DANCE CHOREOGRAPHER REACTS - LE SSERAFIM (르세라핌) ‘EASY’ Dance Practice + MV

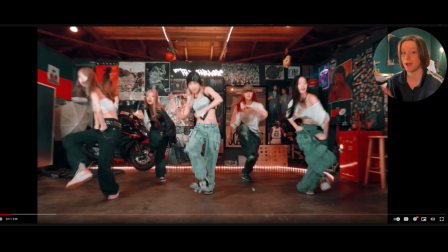I do think there's enough, you can pay enough respect to the style to do it and pay homage to it, but also you're singing at the same time, and so I think there's beauty to be had in both.
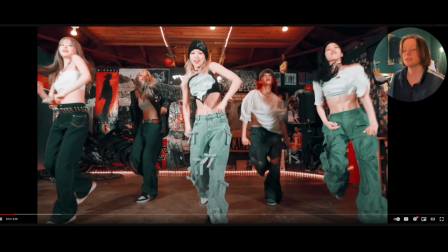So, but the subtlety of that's a rock, so that's an MC rock if you want to know what that is. They take it back,
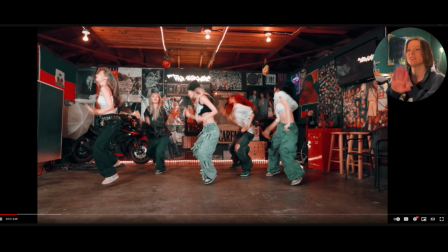nice little trot back, you notice that they did keep it pretty linear. So my observation, what if we popped it just like we rock forward, we demonstrate that we can take that risk to rock it back, because rocks are not just two-dimensional, right?
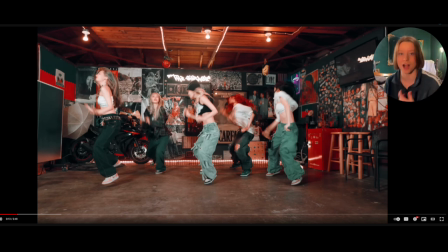It's definitely, there's like multiple planes you can rock. There's diagonals to the back, and it showcases range in a different way too, like versatility within your grooves that you want to explore.
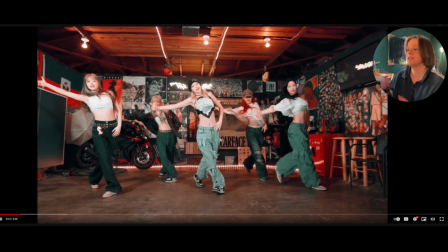It's just good to try. Taking it through, and then by bouncing it back and then throwing it down, and then it makes the presentation forward more subtle, or it's a nicer bridge, because if you notice, they went nice and full on the rock,
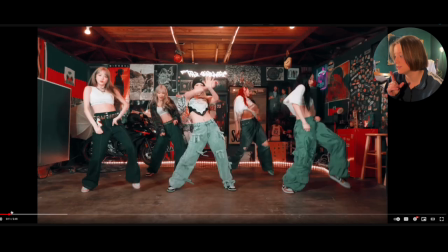and then they kind of stuck it in the middle here. That part was fine, but then watch.
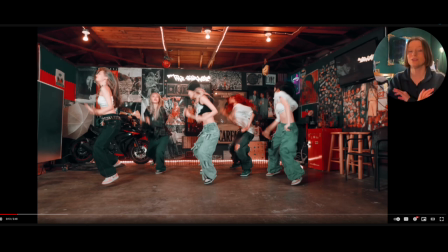They kind of throw the arms, so they make the arms a priority, and they do little trots versus like adding a little rock to the back. Like, that's a really subtle implicit thing that if you're not taught, it is hard to catch. Like, that's just real talk. So catching that, but they did make it a priority to showcase the focal point is the arms,
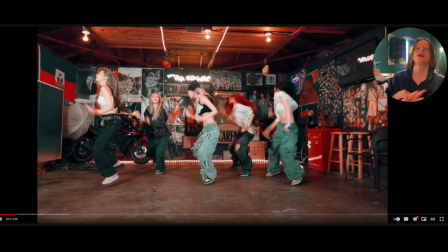but if you wanted to make it look more natural to tailor into this next move, adding a rock to the back to complement what you just did forward could be helpful.
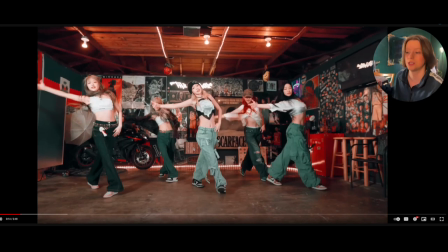Hitting it through, and then hitting it nice and subtle.
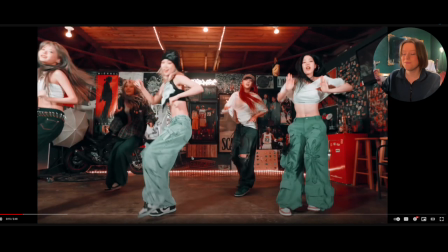That part, like E. See, notice that it's like she goes E, Z, and they have to make it look easy if they're going to be talking about it. They got to walk the walk, so they have to be clean, right? So they do a great job of that. That E, see, it does look easy, but that little sequence right there is probably deceptively tricky because of your foot placement.
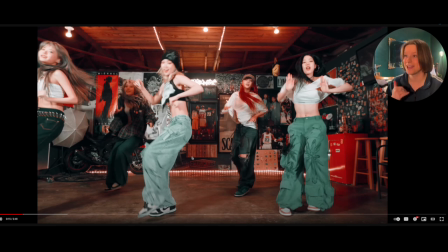And I said that already, but I still feel that way. Like, there's a good chance I may learn this because it's just fun. It's a nice little hip hop rock and bounce, and it's Isabelle, so I gotta rep my girl, it's fun.
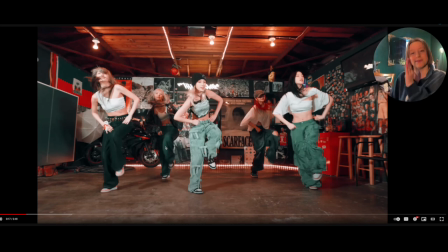That pull through right there, notice they keep it more on the midline right there, like linear as they push. There's no opposition nearly as much or usage of that chest. Chalk it up to them being singers.
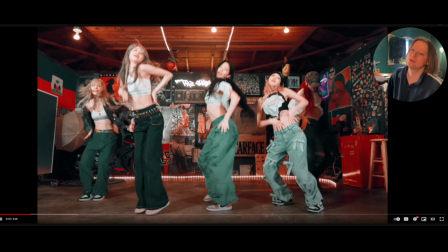That little ba, D, that was cute, that was fun. I like that because notice that they dropped the energy from high to low, and they made it a moment in the upper body, and they made it a moment in the lower body, so it was very clear for us to see.
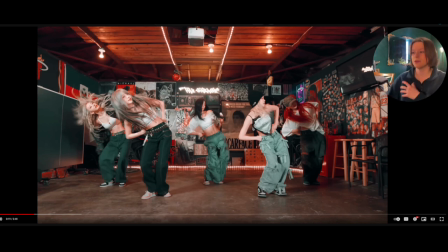That part, doing and boom with the pull right there. Normally, you see they pulled it forward. Normally, you see people pull diagonal, but it makes sense why they didn't pull it diagonal, because they're taking it and then they're gonna make it reset diagonally up.
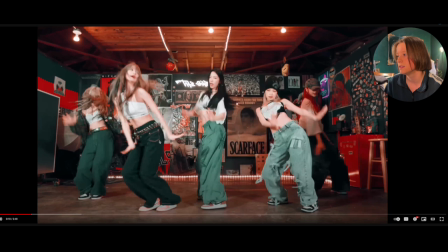So it's kind of like a, what's the word? Yeah, pull it, they go forward, and then they set it down.
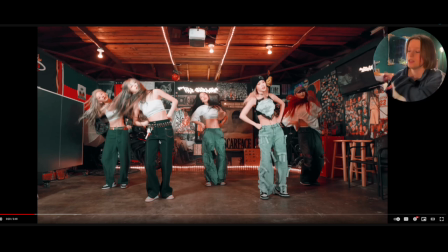So if they go all the way down, here's why this worked. They take it forward so they can set it up diagonally to come up. It's less distance of the torso to go from mid to the side than pulling it all the way to the other side and then having to reset. That's like an oblique nightmare. So I totally understand that choice. I like it.
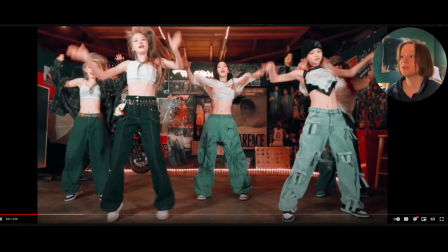It's cool. It's just a nice little observation. Ba, D, of course, use the body, the torso, your body.
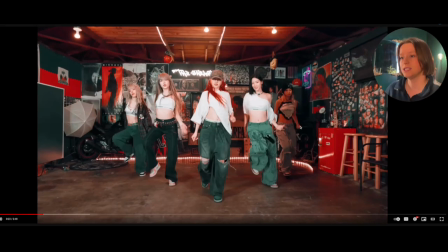Boom, boom. I like that choice. It's fun. Then nice and subtle. This part, hits very well, very subtle, right? I think there's only a couple moments where it feels like the movement is a little louder than the sound that they're trying to justify, and we'll talk about it. It's mostly the second verse, and I touched on it with the hat ISO, and then there's one other part.
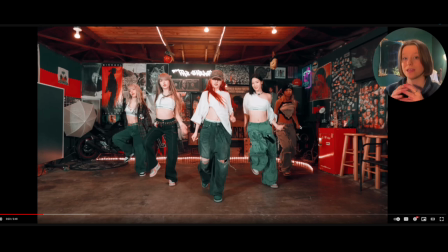They did the movements great, but whenever you want to think musicality, it's the collaboration between your music and your movement, and part of the thing is when it comes to volume or density, a fullness of your movement in comparison to what the tone of the track is. And so with K-pop, this is a really fun way to navigate that because they're the singers of the track,
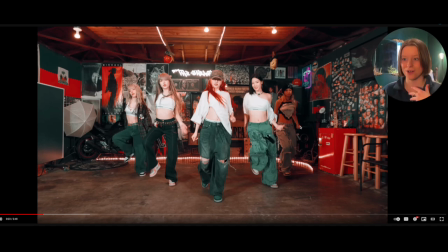so they would understand more than anybody else how it's supposed to feel, right? So it's like a little mix of all that.
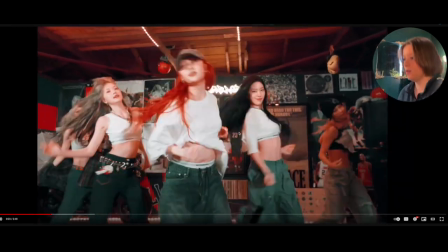There's that little subtlety right there. Boom, boom. Love that. And that was a little shamrock right there.
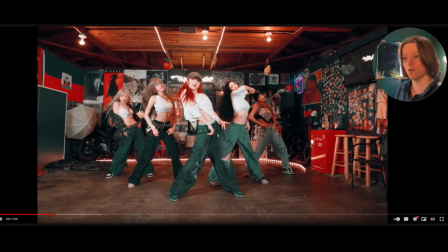Boom.
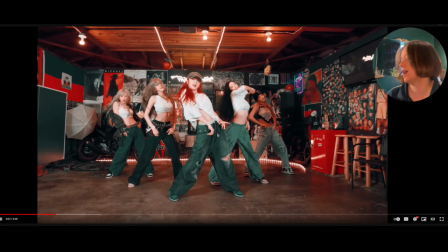Subtle. Boom. Da, da. Nice little syncopated shamrock. I like it. It's the way they step out and they do a little hop there. Fun. Right there. That was another little syncopated moment.
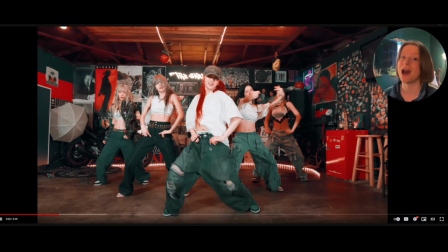Boom. Da, da, da, da, da. No, could they pop the freak off on that? Yes. Did they? I mean, not really. They did keep it pretty isolated. That's fine because, you know, it showcased and it hit very well on the track. It was nice and subtle. And remember, Isabelle, what I just showed you of hers, that was way more hype and heavier bass represented.
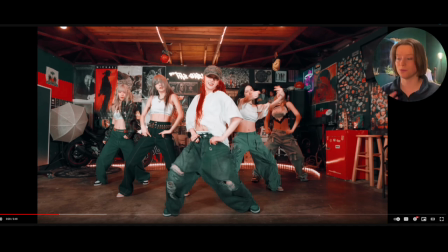So it makes sense why their movement was more full, right? But there, I like that. Very clear for us to see that. It looks great. And it matches a lot of the subtlety of the torso that we saw earlier.
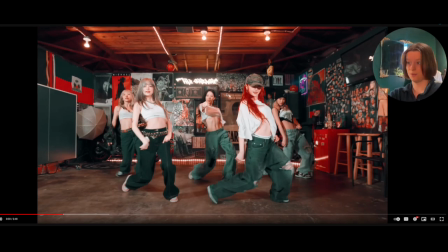And then right there, I like the taking it like we're going for a drive. Everybody's using their chest to help complement that.
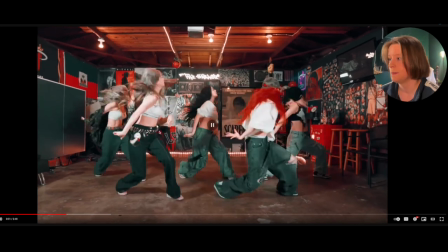Boom, and they throw it. Looks really fun. Nice little subtle, like, taking it through.
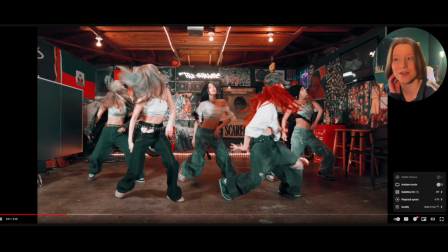Part of me, you know, we're going to do this. We're going to go 0.75 just so I don't have to pause it like aggressively so much.
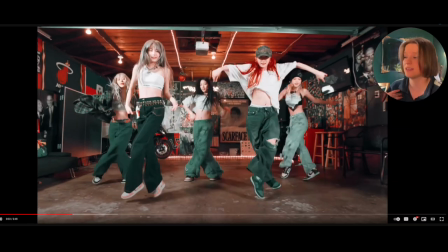We could talk while they're dancing. The subtlety on that, I like the double. Boom, boom. Notice the pull of the chest. They're not just using the shoulder. They're using the chest to help with the transition too. Love it.
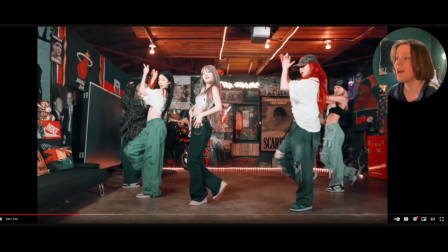Turning it through. Now, I like this where you have one of them, click, click, click, click. She, I think, has my favorite hair of the group today. And I really liked her, what is it? She had, her fit. Was she the one with that flannel that I was like, I would like to own that, please? Because I liked it.
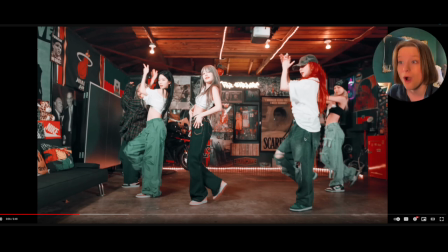It was dope. But like their whoa, English, Jess. The whole vibe.
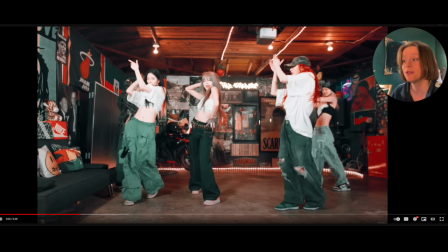I really like their fits in general. It looks really cool here. But notice their fits are so different here than what you saw in the music video. So does that influence how their movement's going to change? It should. And that's why here it does feel a little bit more like you're seeing more of an old school vibe represented versus the other one felt more new school and like a girl crush sitting in a groove way.
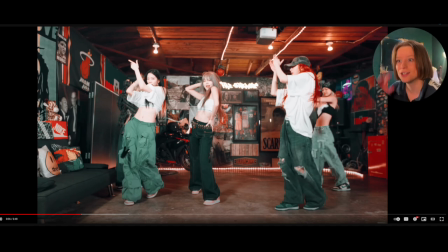You know, and so I do appreciate that subconscious versatility there, which is why it's fine.
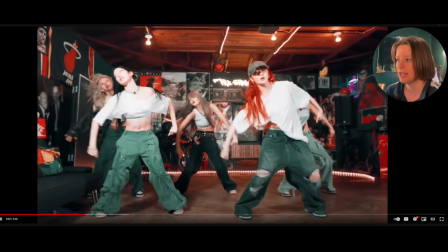It's great to look at music videos too. Clap, and I like that part there. Boom. The da-da-da-da-da.
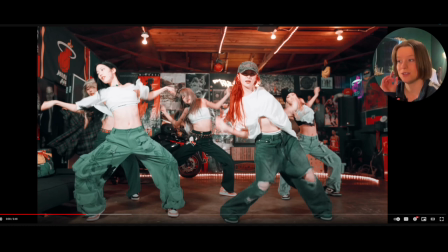The subtlety, they stop. Very clear. When you hear the claps, they're clapping. When you don't hear the claps, they ain't clapping.
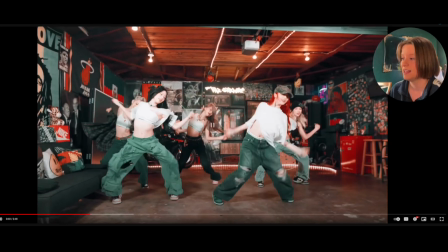This part right here, this is a little butterfly from the right to the left. So I like it how they also have their little wings, it feels like right there with their arms. It's fun.
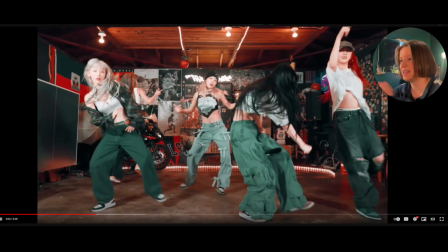And I like to take it through. Da-da-da-da-da-da. Nice little transition here.
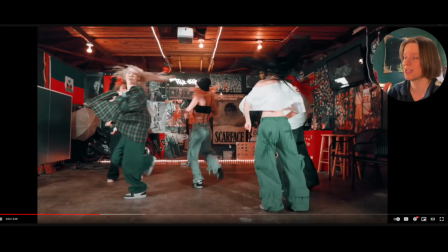Getting it to showcase a different kind of, you know, staging, which was fun.
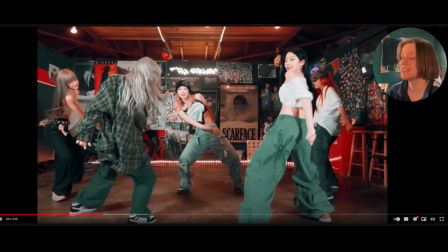Nice little turnaround. Then, instead of doing it facing front, they're facing it towards each other. Feels more communal, feels more like a group. And that's one of those things that whenever you see people do hip-hop or a street style, part of the beauty of the inception of those styles has to do with the communal aspect or the social aspect.
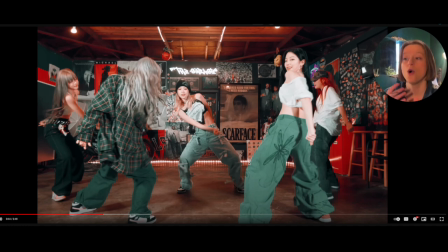So having these types of formations where they're facing each other or like looking at each other while they're vibing out while they make more individualized choices feels very appropriate to the culture of the style that they have gleaned the information from, regardless if it's from a choreographer or from their own knowledge. So I like that.
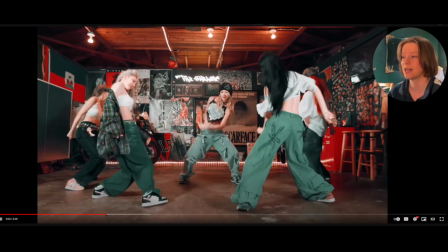I like being able to see formations like this for choreo like that. I like how they take the head, they kind of snake it to the other side.
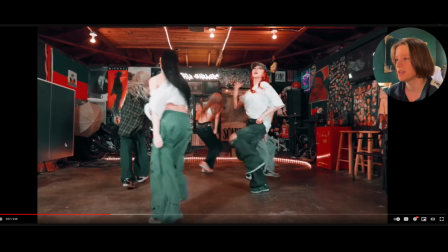Looks great. Then they go, new feature right here.
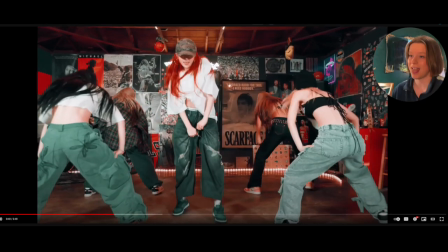That's just like prepping it like she's about to do, it's like, like about to do a, like a drop, right? But she doesn't. They actually just kind of sit in it, which is really nice. So they all take it more in the upper body.
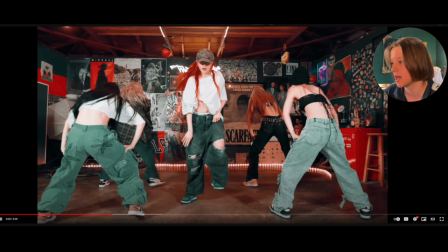I think she takes it more lower body there. No, she doesn't.
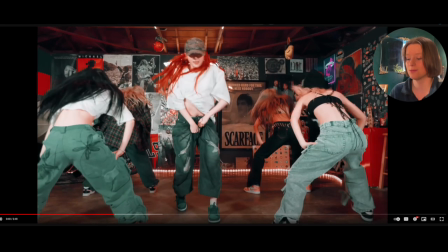So like she like places her weight, but her body, it's more not isolated, but it's more like locked in the upper. But there, everybody else is taking a more rock approach where they're hinging at the hips and making it feel more full to showcase a different level.
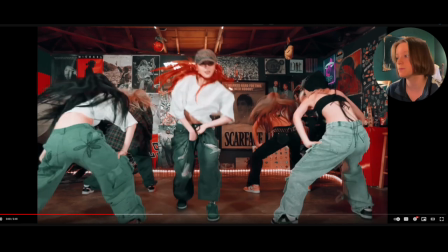But it's complementary because the dynamic's the same. Digging it through, I like that.
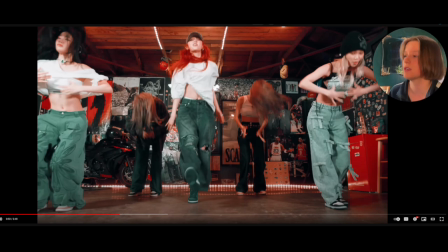Boom. I like the little throw right there. It looks great. Dee-dee-dee-dee.
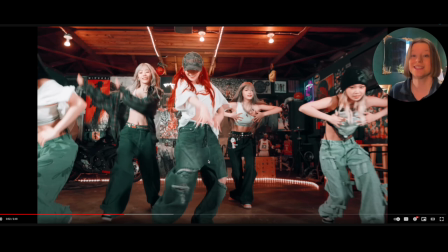I like that part. That it's fast. And they did great. Very clear on the hands.
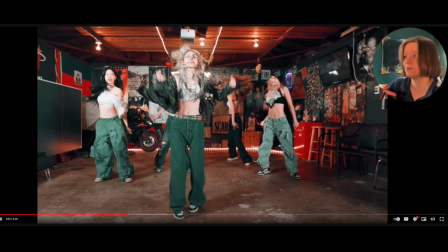Love that. The swing, swing, boom, boom. Love that throw. Bringing it back in.
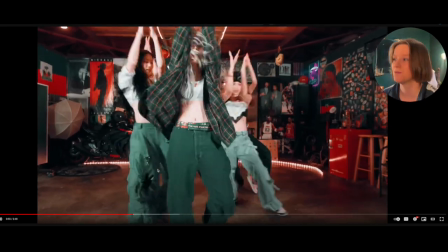Little cute. Nice little. Fun.